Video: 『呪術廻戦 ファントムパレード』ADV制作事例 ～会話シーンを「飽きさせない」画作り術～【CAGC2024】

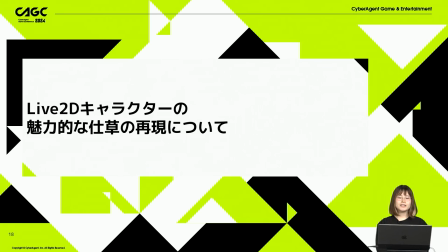267s
次にライブ2Dキャラクターの魅力的な仕草の表現についてご紹介させていただきます
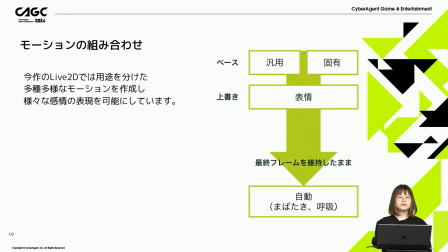275s
まずはじめにモーションの組み合わせについてです今作のライブ2Dでは用途を分けた多種多様なモーションを作成し様々な感情の表現を可能にしていますまた一部のパーツの表示切り替えなど細かな表現にも対応するため
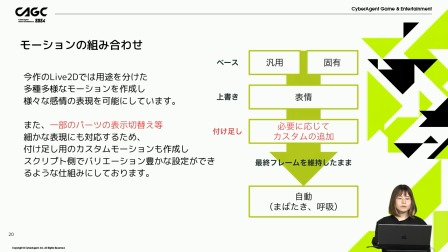296s
付け足し用のカスタマーモーションも作成しスクリプト側でバリエーション豊かな設定ができるような仕組みにしております例えばここで言うとカスタムというのは涙だったりとかあとギャグ顔などが挙げられます具体的な内容はこちらになります
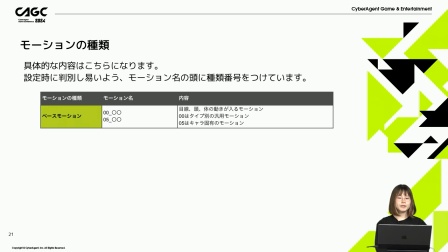316s
設定時に判別しやすいようモーション名の頭に種類番号を付けていますベースモーションですと00や05といった番号こちらは00が汎用モーション05はキャラ固有のモーションになります
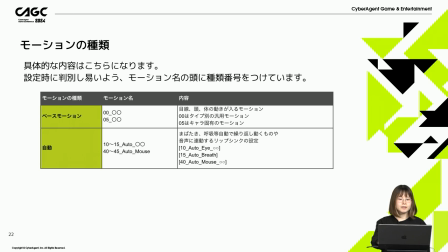332s
自動モーションについてはこのような種類番号を振り分けています瞬き呼吸など自動で繰り返し動くものや音声に連動するリプシックの設定をしています表情モーションはこちらです表情を1フレームのみ設定したもの
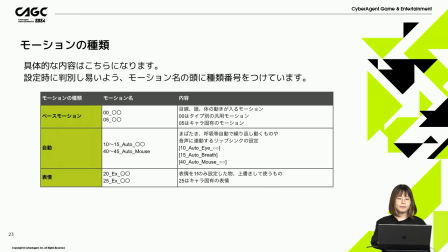351s
上書きして使うものなどがこちらに挙げられますカスタムモーションはスクリプター側でADVを組み込んでいるときに自由自在に付けられるモーションとなっています
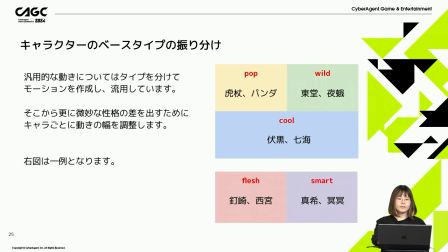366s
次にキャラクターのベースタイプの振り分けです汎用的な動きについてはタイプを分けてモーションを作成し流用していますそこからさらに微妙な性格の差を出すためにキャラごとの動きの幅を調整しています
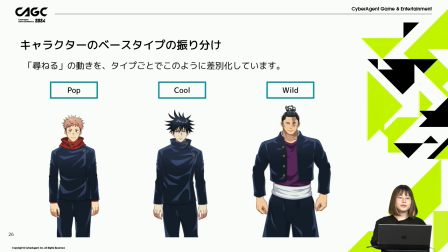386s
実例を見てみましょうタズネルの動きをタイプごとでこのように差別化しています例えばイタドリであれば首をかしげる動きクールタイプのフシグロであれば少しすました首をかしげる動き
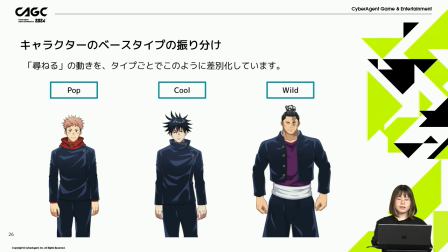403s
ワイルドタイプの東道は手を大きく上げて体全体でダイナミックな動きをさせています
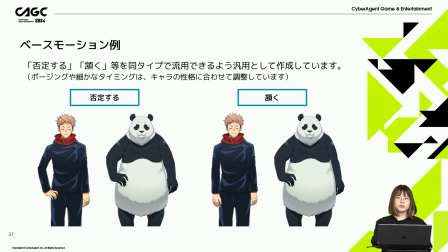412s
ベースモーションの例をご紹介させていただきます否定する、うなずくなど同じタイプで流用できるよう汎用として作成していますポージングや細かなタイミングはキャラの性格に合わせて調整しています
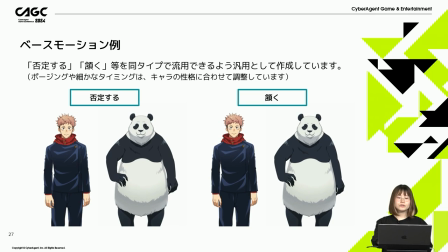430s
例えばここで言うと否定するという動きうなずくという動きはイタドリもパンダもポップタイプのため同じ動きをしています固有モーションの例です
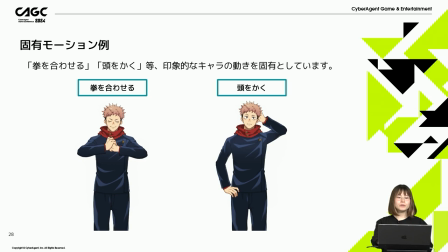445s
イタドリを例にすると拳を合わせる頭を描くなど印象的な動きを固有としていますゲーム内では固有モーションを多く取り扱っています
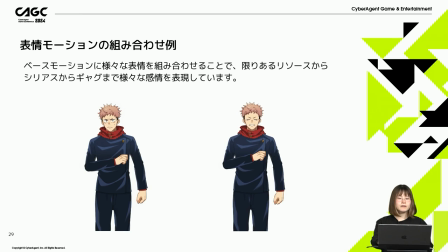459s
組み合わせ例です ベースモーションにさまざまな表情を組み合わせることで限りあるリソース からシリアスからギャグまでさまざまな感情を表現しています ここではイタドリは同じ動きをしていますが表情の組み合わせが違うことで シリアスとギャグをうまく使い分けています
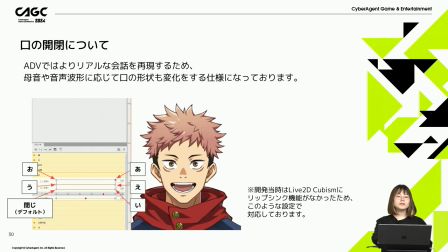481s
口の開閉についてです 今作のadvではリアルな会話を表現するため防音や音声波形に応じて口の形状も変化する仕様にしております
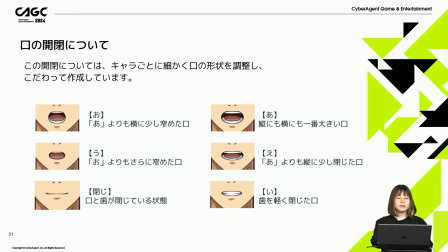495s
この開閉についてはキャラごとに細かく口の形状を調整しこだわって作成しています原作でシリアスのシーンだったりとかバトルシーンで叫ぶシーンそのような表現に対応できるようになっています
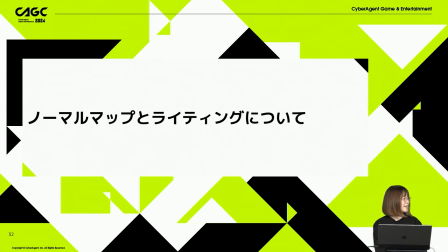512s
では次は中山さんからご紹介していただきます